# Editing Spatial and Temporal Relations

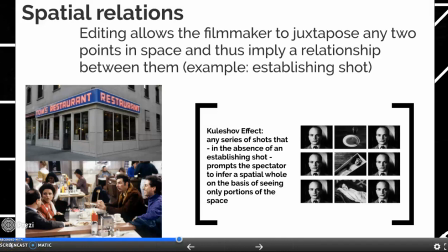0s
Hello and welcome to English 2450, COM 2010, Intro to Film, Week 8, Lecture Video number 3 on spatial and temporal relations in editing. So when I refer to spatial relations, I'm talking about space, the physical space depicted in a film.
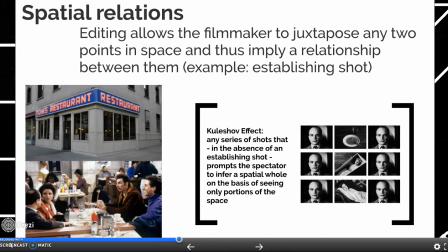20s
So editing allows a filmmaker to juxtapose or compare 2 points in space and imply a relationship between them. So a really good example of how the editor is able to use spatial relations to tell a story is through the use of what's called an establishing shot.
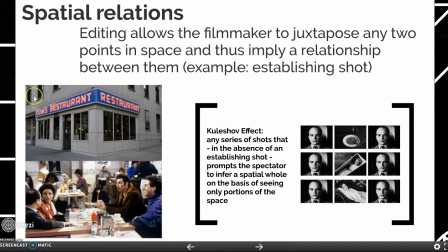39s
So if we look at these images here on the left-hand side of the page, we have shot A and shot B. Shot A is what's called an establishing shot. Shot B, we assume, is connected or related to shot A. So if we see the exterior of a restaurant in shot A,
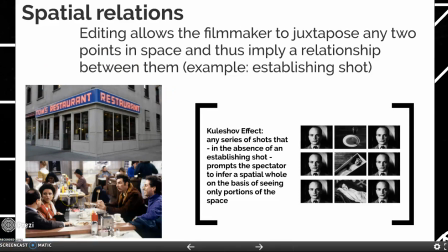57s
and in shot B we see a group of friends sitting at a table, we assume that table is inside this restaurant. We don't have to see these characters walk into the front door to know that this is where they are. The shot establishes the location. That way in shot B, we know where we are.
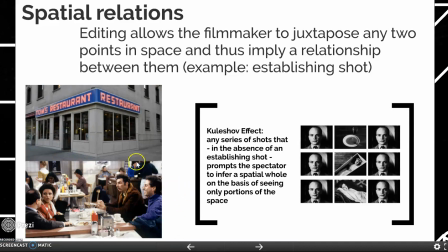75s
Exterior, interior of the same place. Now, was this scene actually shot inside Tom's restaurant? Probably not. This is probably a set. But we're able to take these two images, put them together, and imply a relationship between them.
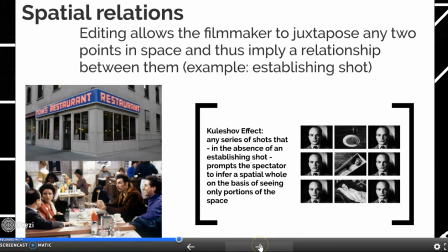91s
Establishing shot and then an interior, right? Another important thing to think about when we're talking about spatial relations, the idea that an editor can put two images next to each other and we are going to imply as an audience that they are connected in space,
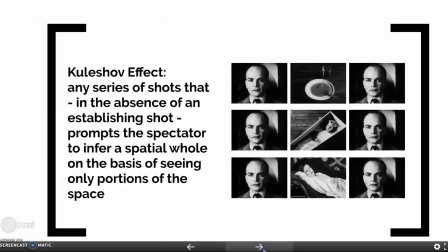109s
is something called the Kuleshov effect. Now, this is named after Lev Kuleshov, who was a Soviet filmmaker in like the 1910s,
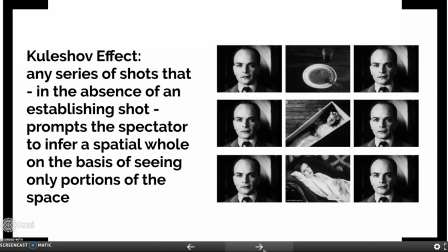118s
1920s, and he discovered this mental phenomenon where if he put images side by side, the audience would infer that they were related to each other, even if there was no evidence whatsoever that they were related to each other. So if you show a series of images back to back in a film,
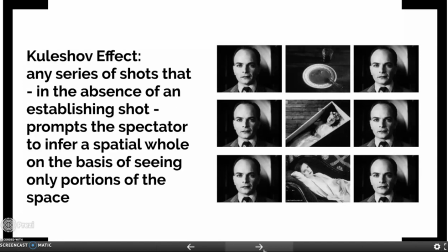135s
we are going to do our best to connect them in our minds, even if there doesn't seem to be a connecting thread. So his experiment was to show the same image of a man with some new kind of context added and then show the man again. So here are the series of images. It's a man, a bowl of soup, and then back to the man.
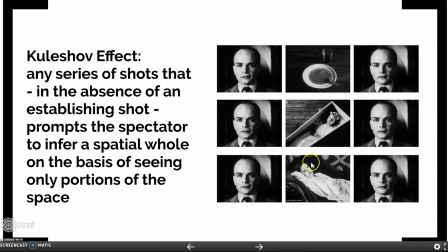155s
A man, a child in a coffin, and then back to the man. The man, a woman kind of staring off into the distance, and then back to the man.
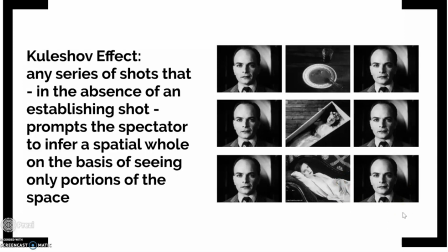162s
And what he realized when he showed audiences these images in sequence is that the audience would infer that they were
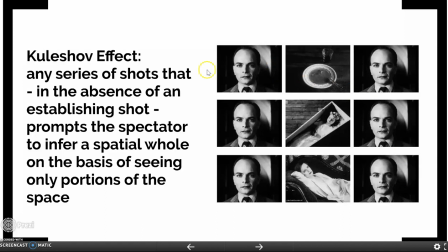169s
connected to each other, even though there wasn't any evidence of connection. So in the top series of images, the audience would say, oh, this man is so hungry for this bowl of soup. In the middle series of images, the audience would say, oh, the man is so distraught over the death of the child. And then in the third series of images, oh, they would say, the man loves this woman so much.
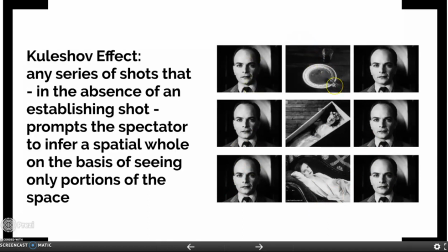189s
Now, we never see the man in the bowl of soup in the same shot. We never see the man and the child in the same shot. We never see the man and the woman in the same shot. But we infer that they're happening at the same place and the same time, and thus we draw a connection between them.
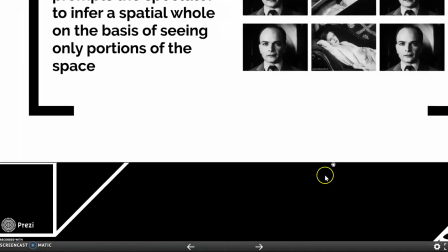205s
Spectators will infer that a spatial or temporal whole
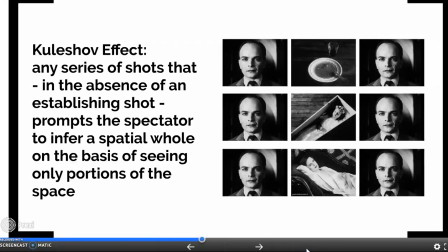214s
exists even if they only see portions of it. So they assume that the man and the soup exist in the same space and the same time, and the man is responding to the bowl of soup, even though there isn't any evidence that they do actually exist in the same space and the same time.
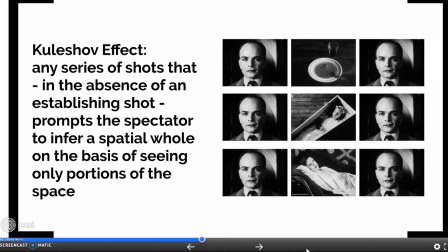229s
Now, think back to the idea of an establishing shot. It doesn't matter if Seinfeld and his friends are actually inside Tom's restaurant, because when we see the exterior of Tom's restaurant and then we see them all sitting together at a table, we infer or imply that those things are happening at the same place and the same time, that they're actually connected.